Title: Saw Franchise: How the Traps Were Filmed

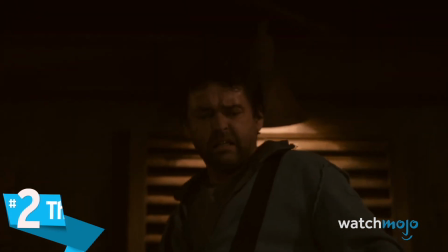8:19 Number 2. The Pig Vat. Saw 3.
What is that?
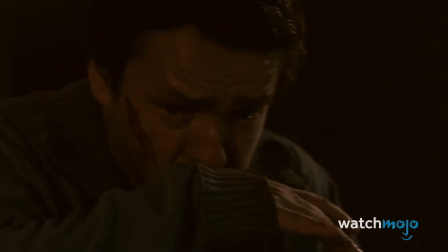8:26 One of the grossest traps to ever grace the big screen, the pig vat entailed pig carcasses moving through a meat grinder,
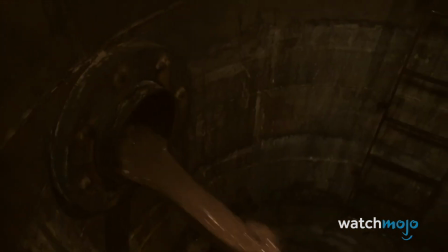8:33 creating a gruesome gray pulp used to drown somebody trapped below.
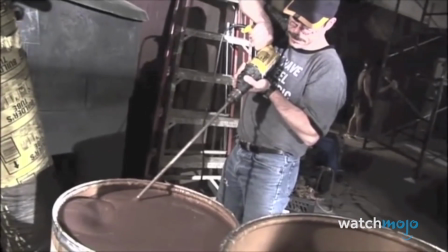8:36 Our special effects team had a heck of a time mixing up enough blood and guts and pig entrails to really make it look effective.
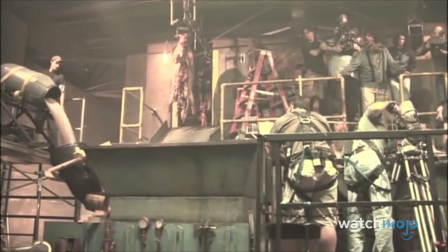8:45 The pigs and the pulp aren't one and the same, however.
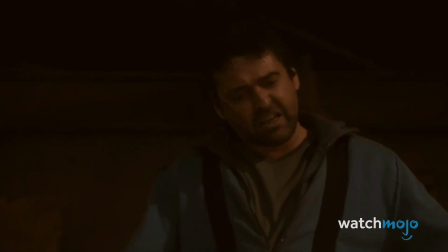8:47 They only had 4 rotten pig props to use, which had to be repeatedly moved to give the illusion that there were many more on the conveyor belt.
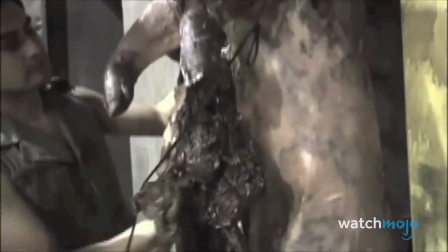8:55 The construction of the pigs was incredible, but just the amount of abuse that they were taking during shooting was unbelievable.
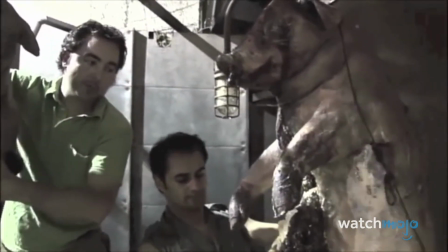9:02 And they were designed to do that, but we really put them through the test.
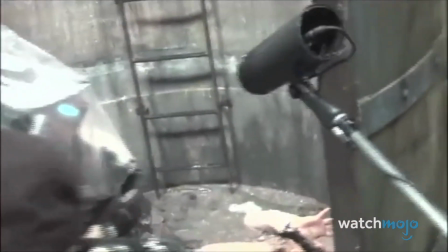9:06 The pulp was a mixture created by the filmmakers and dumped on the actor, but the maggots seen on the pig carcasses were 100% real.
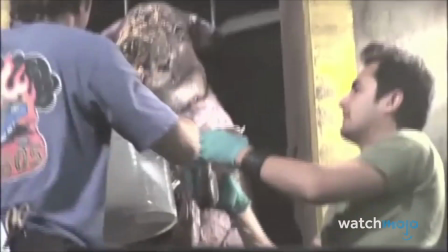9:13 They were sterile and shipped in from a laboratory to make sure they were safe. So that if someone by some strange chance had one get in their mouth or anywhere else and they were to consume the thing, it was completely edible, like edible maggots.
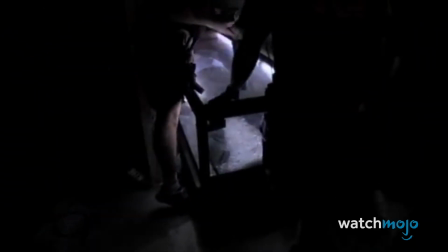9:29 These behind-the-scenes secrets of scary movie moments make me feel better when I find out how they're done, because then I can focus on that instead of getting freaked out.
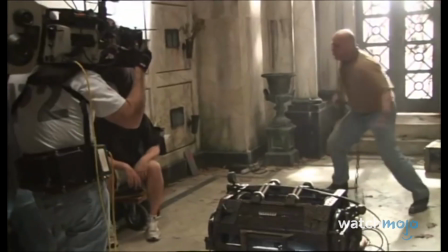9:37 Well, anyway, there's one saw trap that is iconic to the series as well as terrifying,
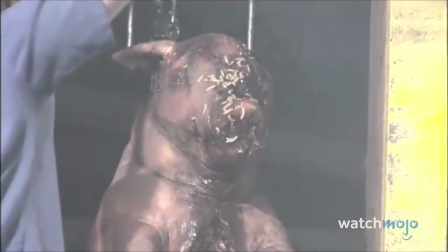9:42 so let's look through some honorable mentions and then we'll find out how it was filmed. A stuntman was actually set on fire inside a specially designed furnace.
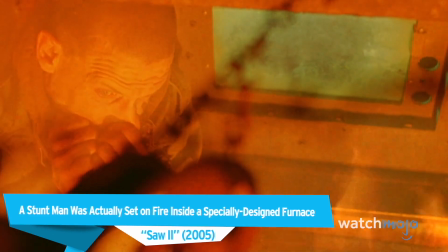9:51 Saw 2.
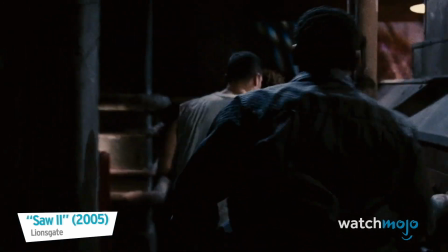9:52 I was quite surprised to see our stuntman literally crawl up to his neck into the flames and bat flames off of his leg, which was on fire.
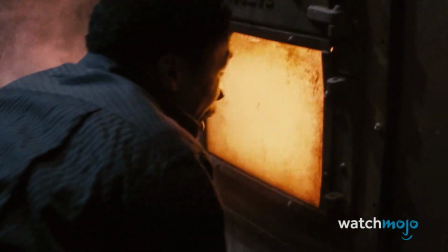10:00 It was completely on fire, with a bare hand, covered in fire gel, of course. The box had to hide the blade so Addison would realistically reach in.
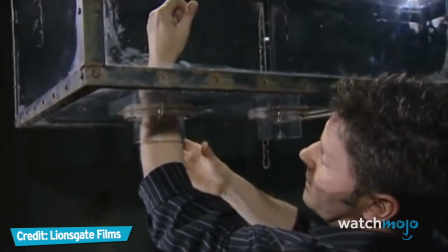10:08 Saw 2. Our prop builders ingeniously came up with this idea of a cuff that simply lifts up,
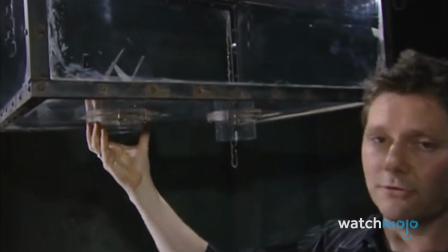10:14 pushing the blades back and allowing us to get out of the trap and dropping the blades down again.
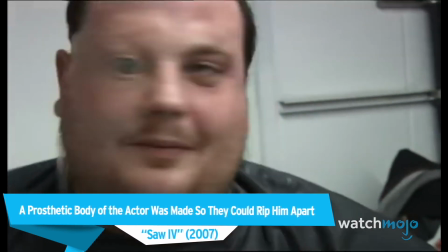10:22 A prosthetic body of the actor was made so they could rip him apart. Saw 4.
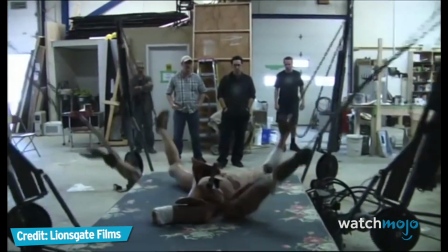10:27 3, 2, 1. That's excellent.
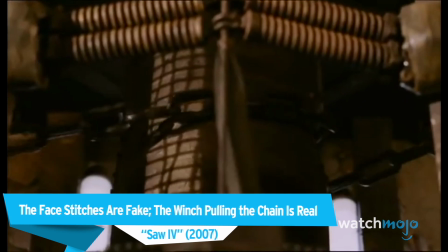10:33 The face stitches are fake. The winch pulling the chain is real. Saw 4.
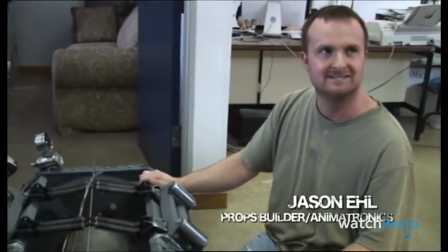10:38 There's a big issue between making it look dangerous and it actually being dangerous, and sometimes it's a fine line.
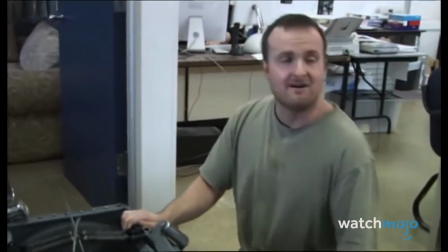10:45 As long as I've got my finger on the off button, we should be pretty safe.
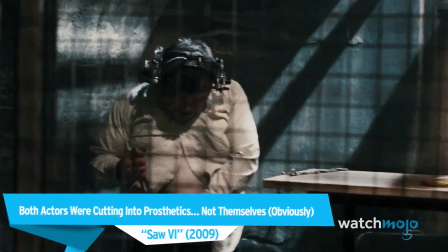10:51 Both actors were cutting into prosthetics, not themselves, obviously. Saw 6.
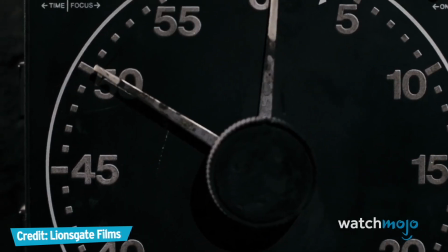10:56 For our Eddie character with a large padded stomach, it was all foam and plastic.
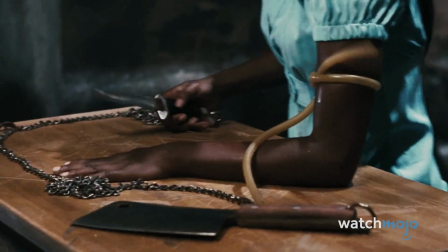11:01 Simone, we had to build a prosthetic arm because she chops her arm off. We built a prosthetic that she could actually cut into, so it's not just a blood rig on a knife.
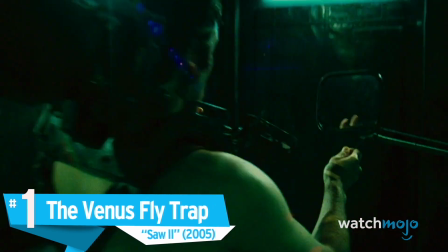11:09 Number 1. The Venus Flytrap. Saw 2.
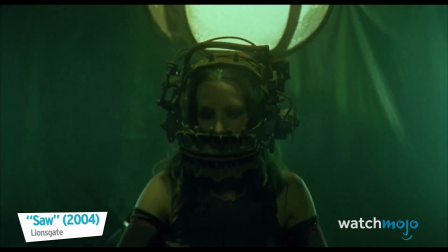11:16 The first movie's reverse bear trap was iconic, but since Amanda escaped, we never got to see it in action.
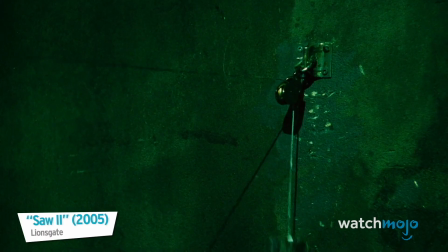11:22 Luckily, the sequel was there to deliver by revamping the original head trap into the Venus Flytrap,
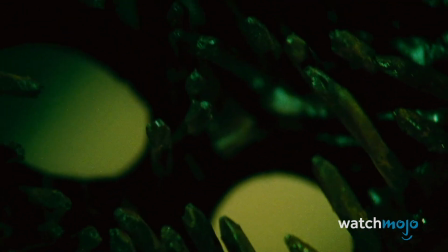11:28 an iron face mask full of rusty nails that would clamp closed in a matter of minutes.
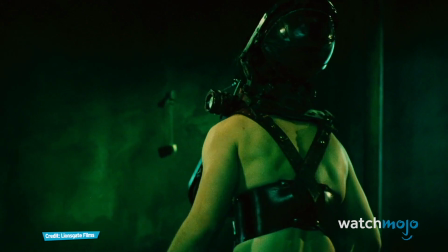11:32 We had to wait to cast the head because we didn't want to start building a prop that complicated without the actor's dimensions.
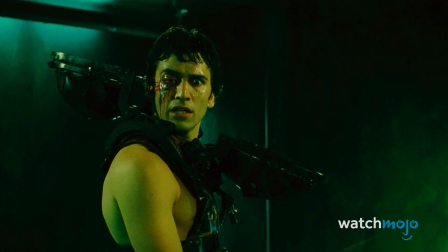11:39 Otherwise, it, could slice off an ear.
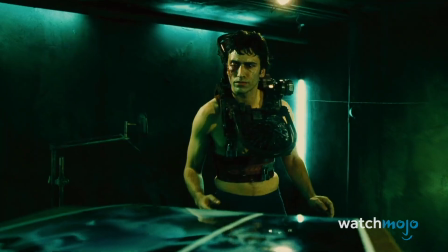11:41 The first thing needed to create this trap was a face cast of the actor Noam Jenkins' head, to make sure it fit nice and snug when it was closed, and the spikes themselves were simply made of rubber.
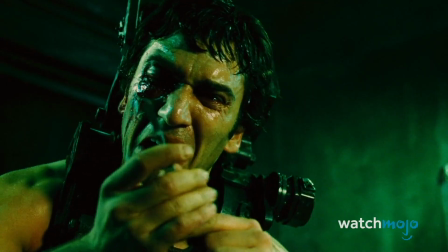11:50 This is so they can get the shot of it snapping shut without having to remove the spikes or risk injuring Jenkins.
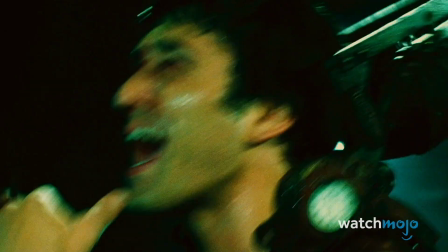11:55 They wanted a mask that was pretty form-fitting, so his head had to be in a fairly locked-off position when the thing closed.
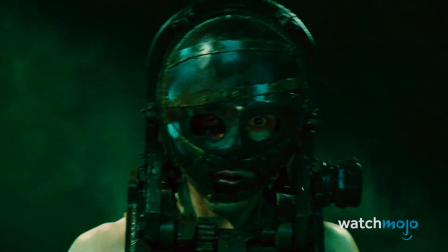12:04 It was made so that it fit tight on him. Did you enjoy this video?
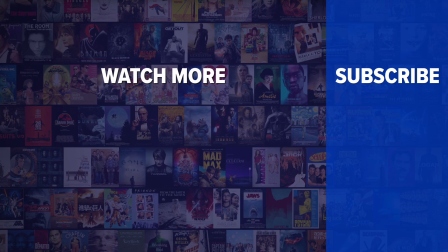12:08 Check out these other clips from WatchMojo, and be sure to subscribe and ring the bell to be notified about our latest videos.